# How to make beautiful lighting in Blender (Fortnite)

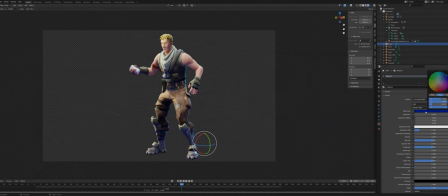And so make it blue, for example, for that little bit of cinematic adding thingy. Okay, I think a little bit of a brown color as bounce light looks good.
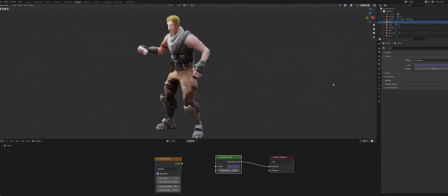That's usually what ground looks like anyway. But yeah, for characters, a lot of what the lighting looks like is the shader.
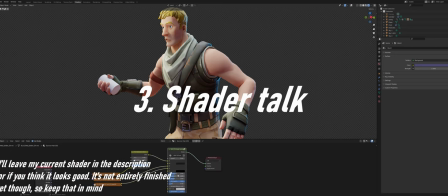So in my case, I just made this new shader of mine, which basically makes skin look more like Fortnite skin.
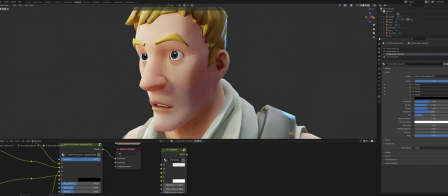So what it does is, like, so a normal Fortnite shader,
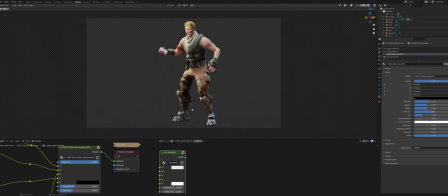like I used to use for all my animations, makes your
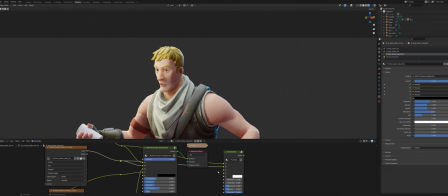faces, or skin I should say, it makes it look like this.
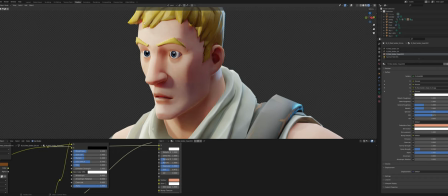So basically what happens is a lot of red going on in the shadows.
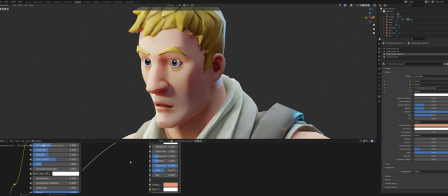So basically this is SSS, but what I did here is just change up the SSS,
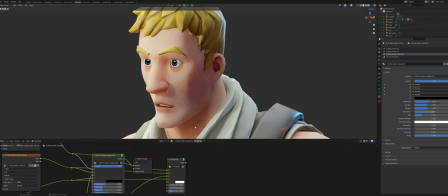so subsurface scattering, so that it's like less red.
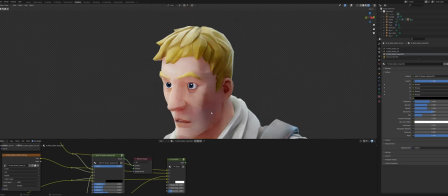Now you're still gonna have some red in some areas, which is good, but like if you're gonna have a little bit too much red,
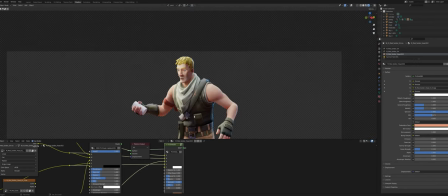he's gonna have red teeth, and it doesn't look particularly realistic, or just like Fortnite.
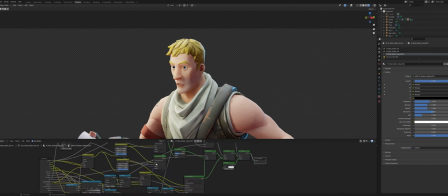This shader basically, with what I did here, is I added 2 subsurface scattering nodes,
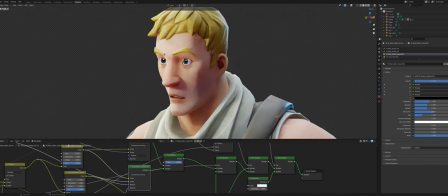which basically mix with each other, and these have 2 very different approaches to this. And then I mix that with, like, basically what happens here is I almost add no redness in here, like especially here you don't see any redness at all, because I basically, for the color,
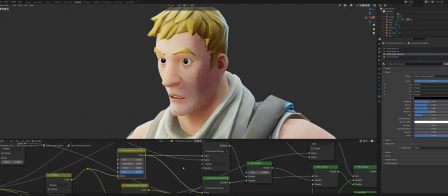I basically put in like the normal color of his face. And then for the radius, I changed it up all to be 1. And basically what this means, this is R stands for red, G stands for green, B stands for blue. And so if you have those all at 1, you're gonna just have white. So that means there's gonna be no red at all.
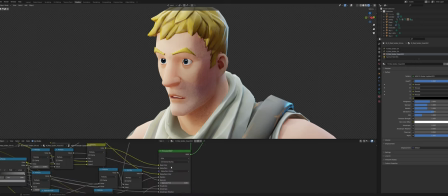And a normal subsurface scattering radius looks a little more like this. Like, this is still not good. It usually looks like 1 and then 0.2 and 0.1. So you're gonna have a lot more red than green and blue. But I don't really want that to happen.
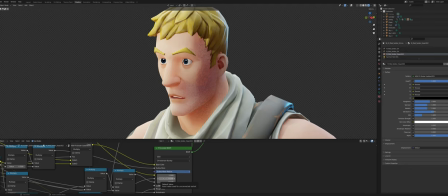Like, you're not gonna look outside and then everyone is gonna have extremely red faces and stuff. So that's not exactly accurate. And especially in Fortnite trailers and stuff, you don't really see a lot of red in the subsurface scattering.
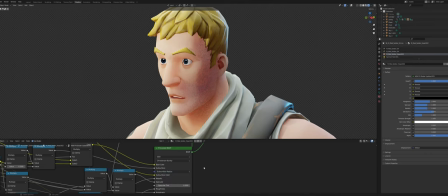So that's epic. So I'll just leave this as is, like this.
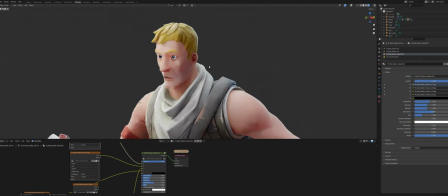Now, I'm not saying that this is the best way to go about it.
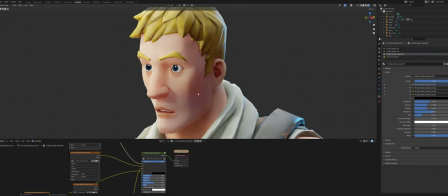Like, especially like here, Fortnite usually likes to dim, or usually likes to make these shadows a bit more bright.
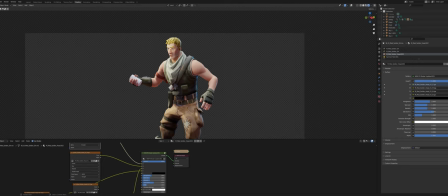Like, there's supposed to be more light coming in the shadows, which is basically the problem of this light.
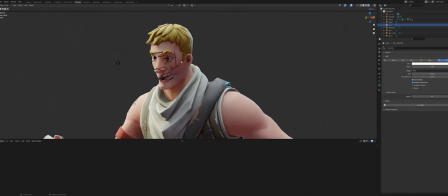That if we disable that for a bit, you can see that these shadows are way softer. So yeah, you can turn that down, and you still have that little emphasis on the face, but like not a lot more.
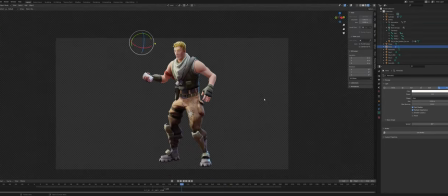And this is of course not gonna be exactly what Fortnite wants it to look like, but I think it looks pretty nice.
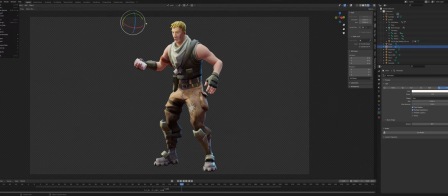So what we can do now is move on to a bigger scene. Let's go new and then general, and then sure, I'll save this.
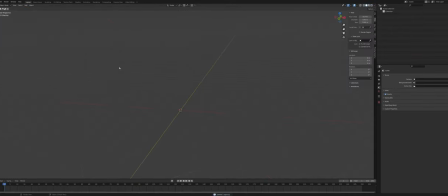And what we can do now is create a quick little environment just for this video.